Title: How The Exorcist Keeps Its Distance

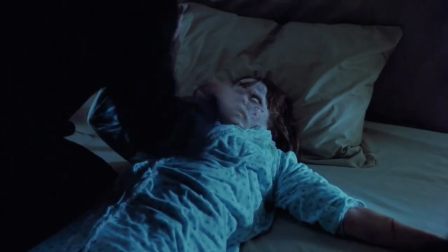739s
Because if the demon can escape whenever it wants, that means it returns to be locked up and strapped down by choice.
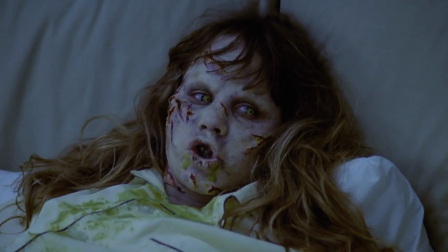748s
Its prison is a stage for it to perform its total mastery over the human race.
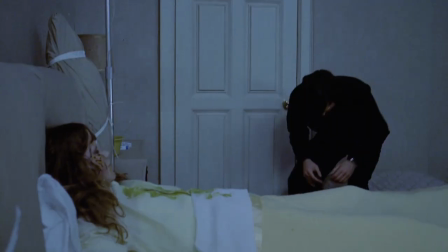755s
To laugh in the face of faith in God, in humans, in the world.
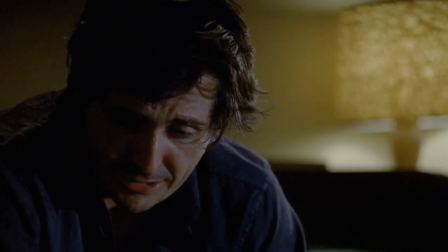761s
To laugh at hope. And the guilt-ridden Father Karras is the perfect audience member for such a performance.
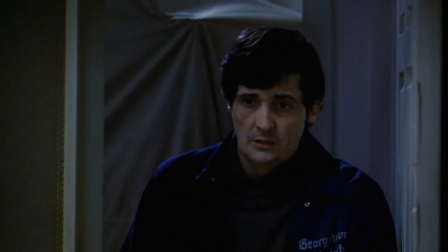768s
In fact, in the novel, the first thing the demon ever says to Father Karras is, "Well, well, well, it's you.
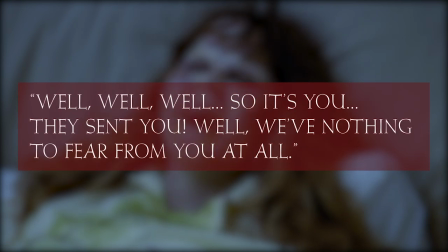777s
They sent you. Well, we've nothing to fear from you at all."
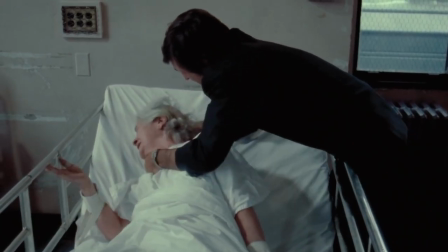784s
He feels powerless to help his patients the same way he's powerless to help his mother, the same way Chris is powerless to help her daughter.
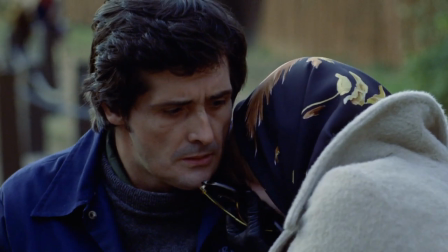792s
But this mutual misery is ultimately what helps them close this distance.
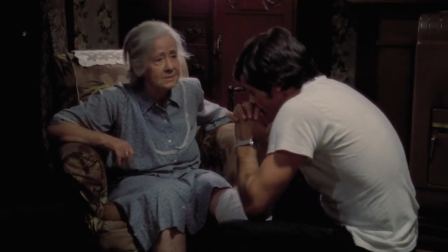798s
Karras feels so guilty over neglecting his mother that when this new mother comes to him with her own troubles,
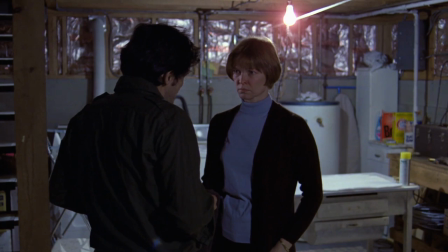804s
she immediately becomes more than just a patient to him. Even when Karras is still skeptical, the two characters just immediately feel close to each other,
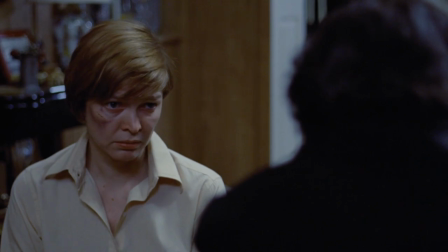813s
which the usually distant camera also reflects.
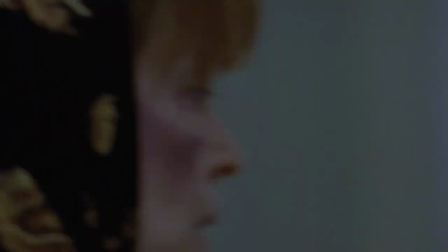817s
I especially love this part where Chris is leading Karras into her world as they head for Reagan's bedroom for the first time.
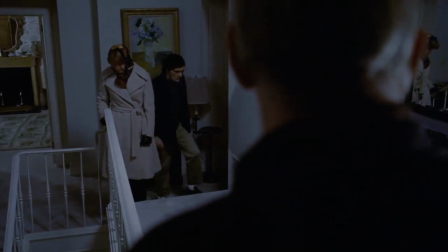825s
This is the moment when Karras goes from despairing at the darkness within himself to fighting the darkness within others.
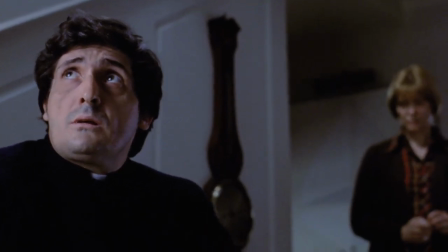835s
When Father Karras goes to face the demon for the last time,
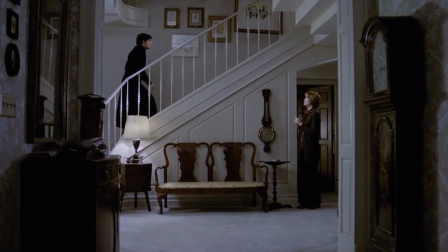838s
there are no less than 3 shots of him moving further into the background that he was formerly trying to ignore.
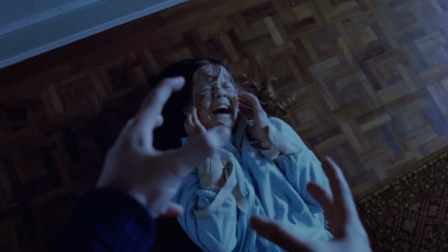846s
Instead of recoiling from the burdens of the world, he becomes one with them and
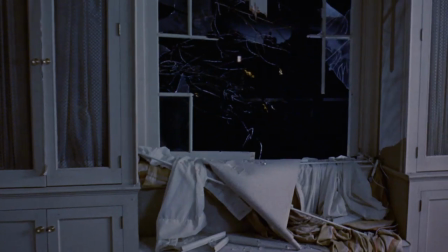852s
physically escorts them back into the background of Chris and Reagan's lives.
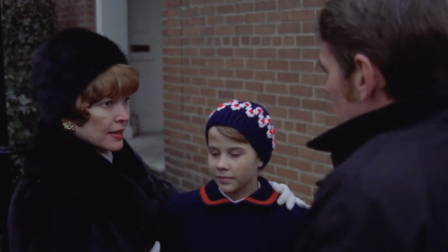859s
The final scene of Chris and the healed Reagan getting the hell out of that house is
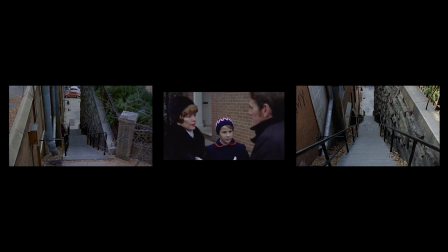865s
bookended by 2 shots of the empty stairwell, a ghostly reminder that Father Karras didn't vanquish evil.
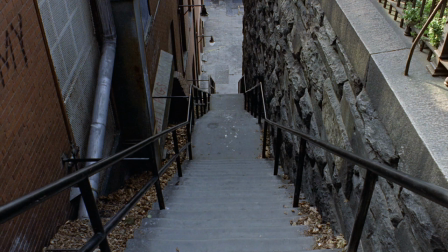873s
He just took it back outside. I know that many Christians are inspired by the metaphor of Father Karras' Christ-like sacrifice, and William Peter Blatty himself has said he wrote The Exorcist to get people to go to church,
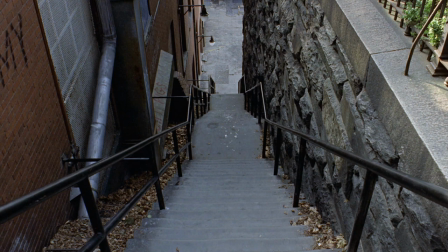889s
but I've always found this movie to be a pretty bleak picture of faith. The two priests' belief isn't actually enough to get rid of the demon.
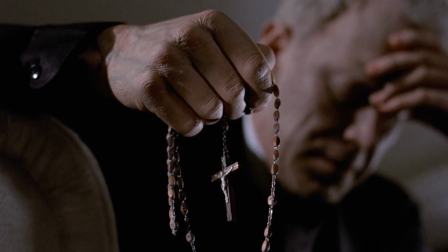897s
I mean, Father Merriman certainly believed, and it didn't get him anywhere.
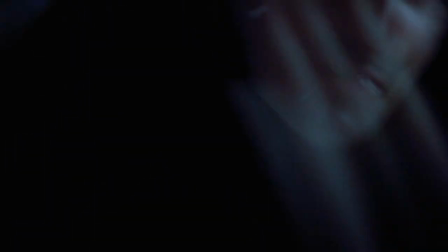904s
And Karras doesn't seem to win with God's help either. He just beats the demon up and successfully negotiates with it.
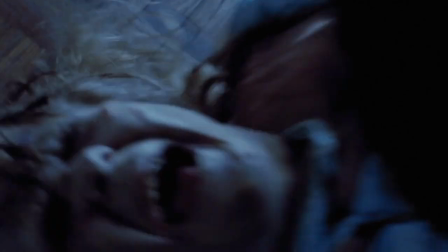912s Come into me! God damn you! Take me!
Only to immediately kill himself after.
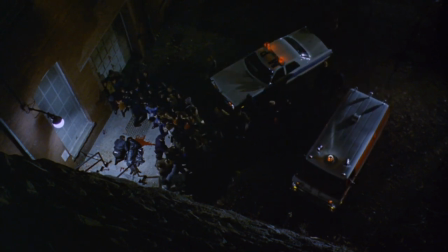920s
Not much of a victory, if you ask me. Three people die for one girl to be saved. If we're keeping score, it seems like the devil is winning.
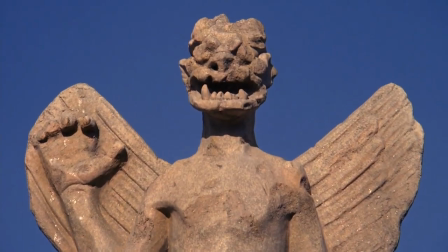932s
And yet, there's a strong suggestion in the movie, which is made explicit in the book,
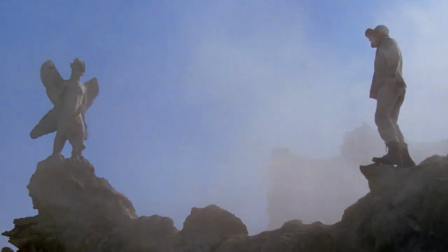938s
that Father Merriman knows he's going to die when he faces the demon, but he goes anyway.
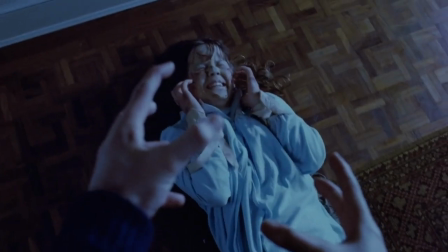945s
Father Merriman chooses death rather than walking away from one more suffering soul. As grim as The Exorcist is, as much as it says that evil is relentless and maybe it's even winning,
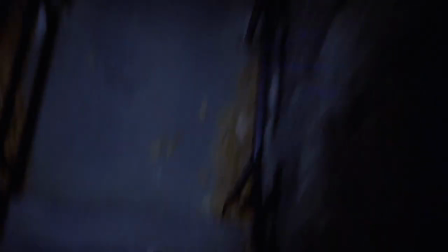958s
it also says that the struggle against it is always worth it.
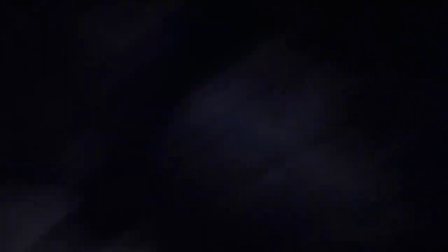963s
Despair can be isolating, but it can have a way of banding broken people together.
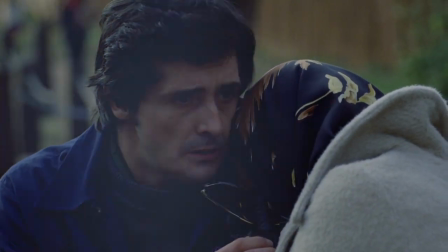969s
In this way, despair will always sow the seeds for its own defeat.
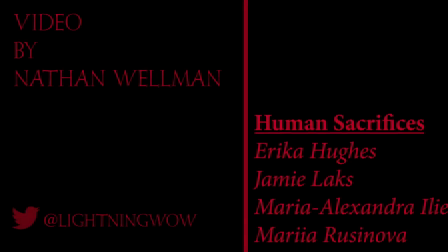981s
Hey everyone, thank you so much for watching, and a big thank you to my patrons.